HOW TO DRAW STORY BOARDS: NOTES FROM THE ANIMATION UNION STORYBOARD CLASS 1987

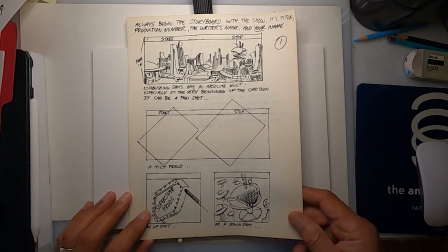(0:00)
So today I wanted to go over some notes that I got from my buddy Kurt Anderson. A long time ago, Kurt was teaching a class in how to storyboard at the Animation Union, and I took that class back then,
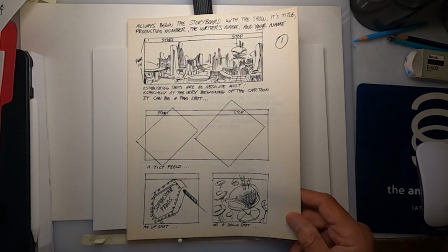(0:13)
and this is the handout that he had for it, and it goes over the basics of how to do storyboards.
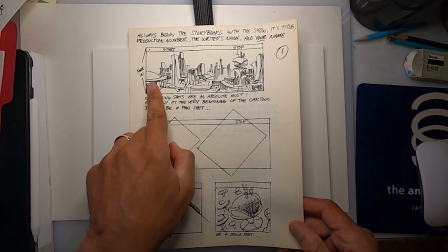(0:21)
And he starts with this panel up top. Well, he starts with his writing up here.
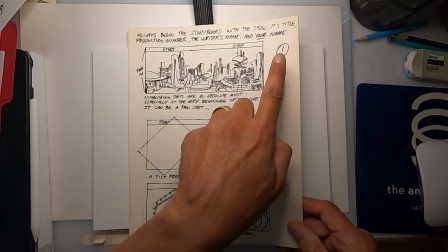(0:27)
It says, at the beginning of the storyboard, always write the show title, the production number, the writer's name, and then your name.
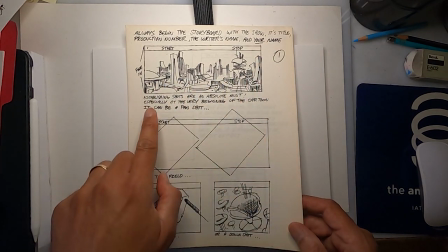(0:35)
Take responsibility for what you're doing. An establishing shot, he says, is an absolute must.
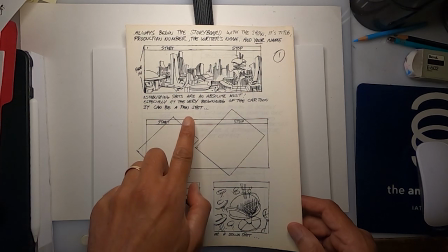(0:42)
At the beginning of the cartoon, you have to have an establishing shot.
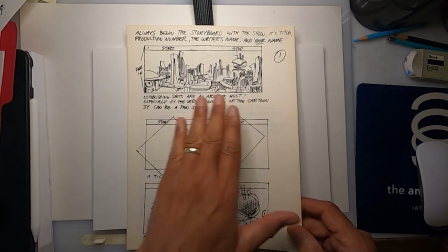(0:46)
You can make that shot a pan shot, where we start here and pan across over here.
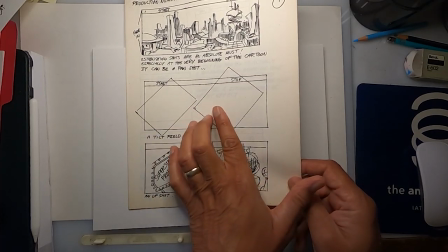(0:52)
You can make it a tilt field pan, where we start here on a tilt and stop down here of the same setup.
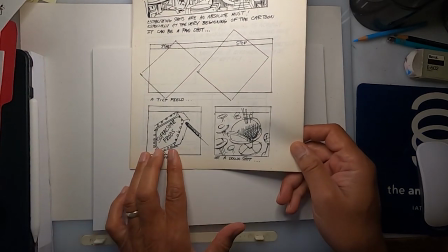(1:02)
Or you can do an up shot or a down shot.
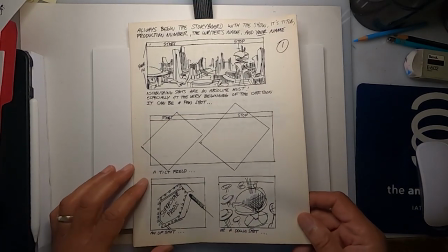(1:06)
But what this does is establishes where your action, your story is taking place.
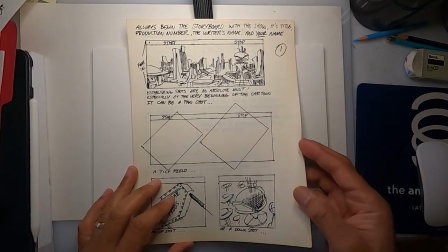(1:12)
So that's why it's important to start with an establishing shot.
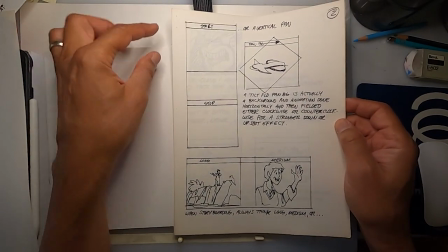(1:18)
You can also do a vertical pan, which would start up top and pan down.
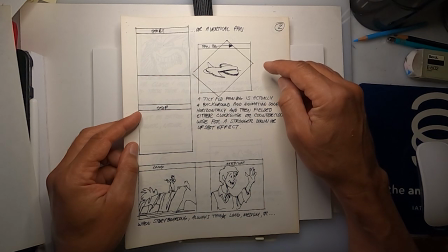(1:28)
Tilt field is something that you can use to show movement on a pan,
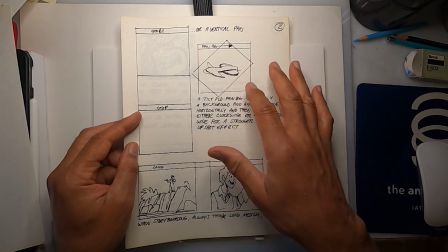(1:35)
and you get a better effect that way with your background going past on a tilt field sometime.
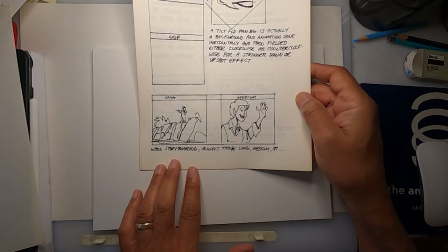(1:45)
When you're doing your storyboard, he says, always think in terms of long shot, medium shot,
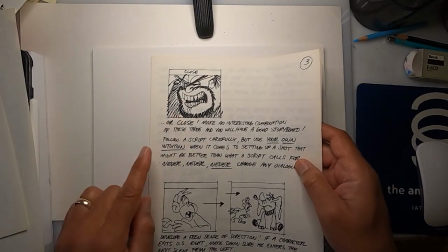(1:54)
and close-up shot. Do an interesting combination of these three and you'll have a good storyboard.
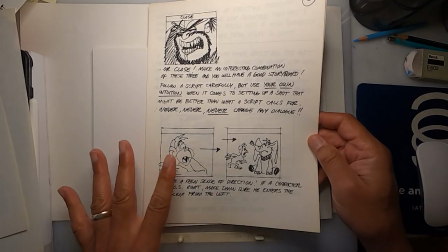(2:04)
Use your own intuition, your own feeling when it comes to setting up the shot that might be better than what the script calls for.
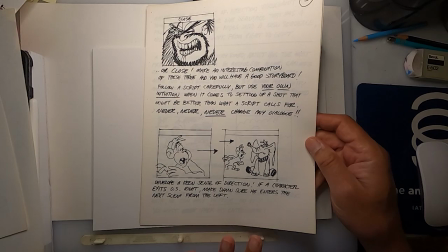(2:11)
Don't change the dialogue.
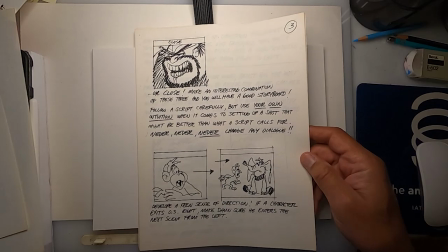(2:14)
So what he means there is sometimes a writer will actually put on his script where he thinks long shot, medium shot, close-up goes. It's up to you to figure out where that stuff is happening. Not the writer. This is your job to figure out, here's where we need a close-up, here's where we need a medium shot.
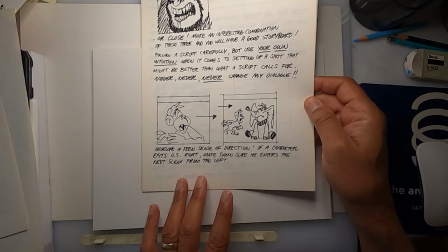(2:35)
Here he says, develop a keen sense of direction. If a character exits right, make sure he enters the next scene from the left.
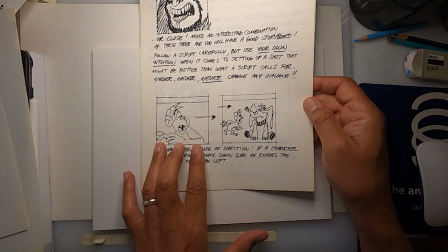(2:47)
And what that means is that this character here is looking to the right and he's going to turn and run out.
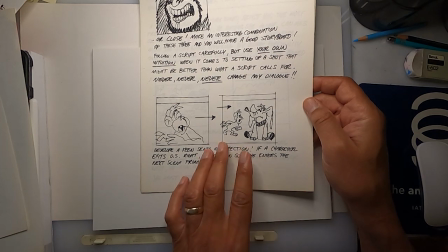(2:53)
When he runs into the next shot, he has to run in from the left side of the screen.
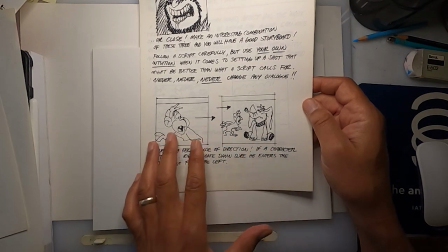(2:58)
Because he left screen right, he has to enter from screen left to keep that sense of direction in continuity.
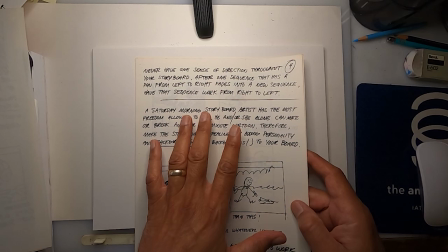(3:10)
When you are doing more than one sequence,
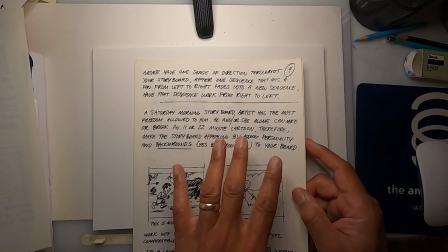(3:13)
always have a sense of direction going one direction for one sequence and the next direction go in the opposite direction for most of your actions.
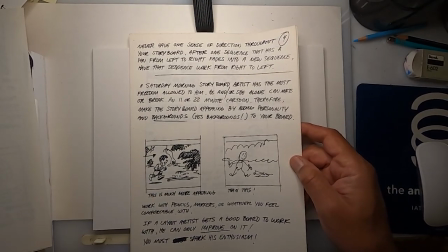(3:23)
And this is geared towards Saturday morning cartoons back in those days.
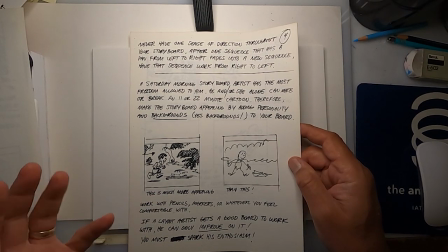(3:31)
All the cartoons were either 11 minutes or 22 minutes. Make the storyboard appealing to everybody, to the audience.
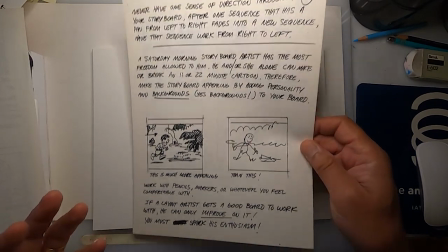(3:39)
Add personality and backgrounds to your storyboards. Do an interesting background.
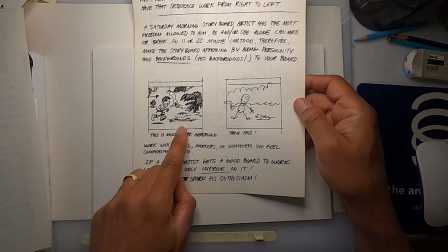(3:46)
This guy is walking along like a beach. There's a tree in the background. There's bushes here. There's a bush in the foreground. And he walks in this way.
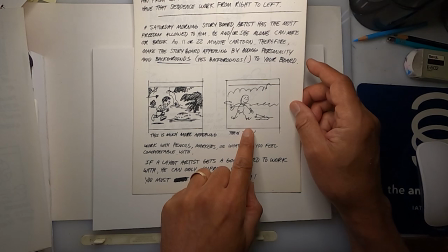(3:56)
That's a lot better to look at than something like this, which is just a stick figure, piece of paper,
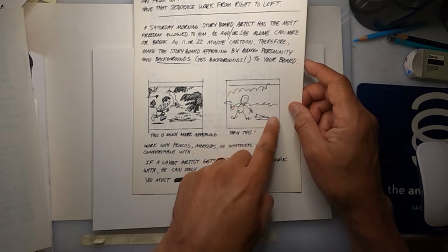(4:05)
nondescript scribbles in the back to indicate something.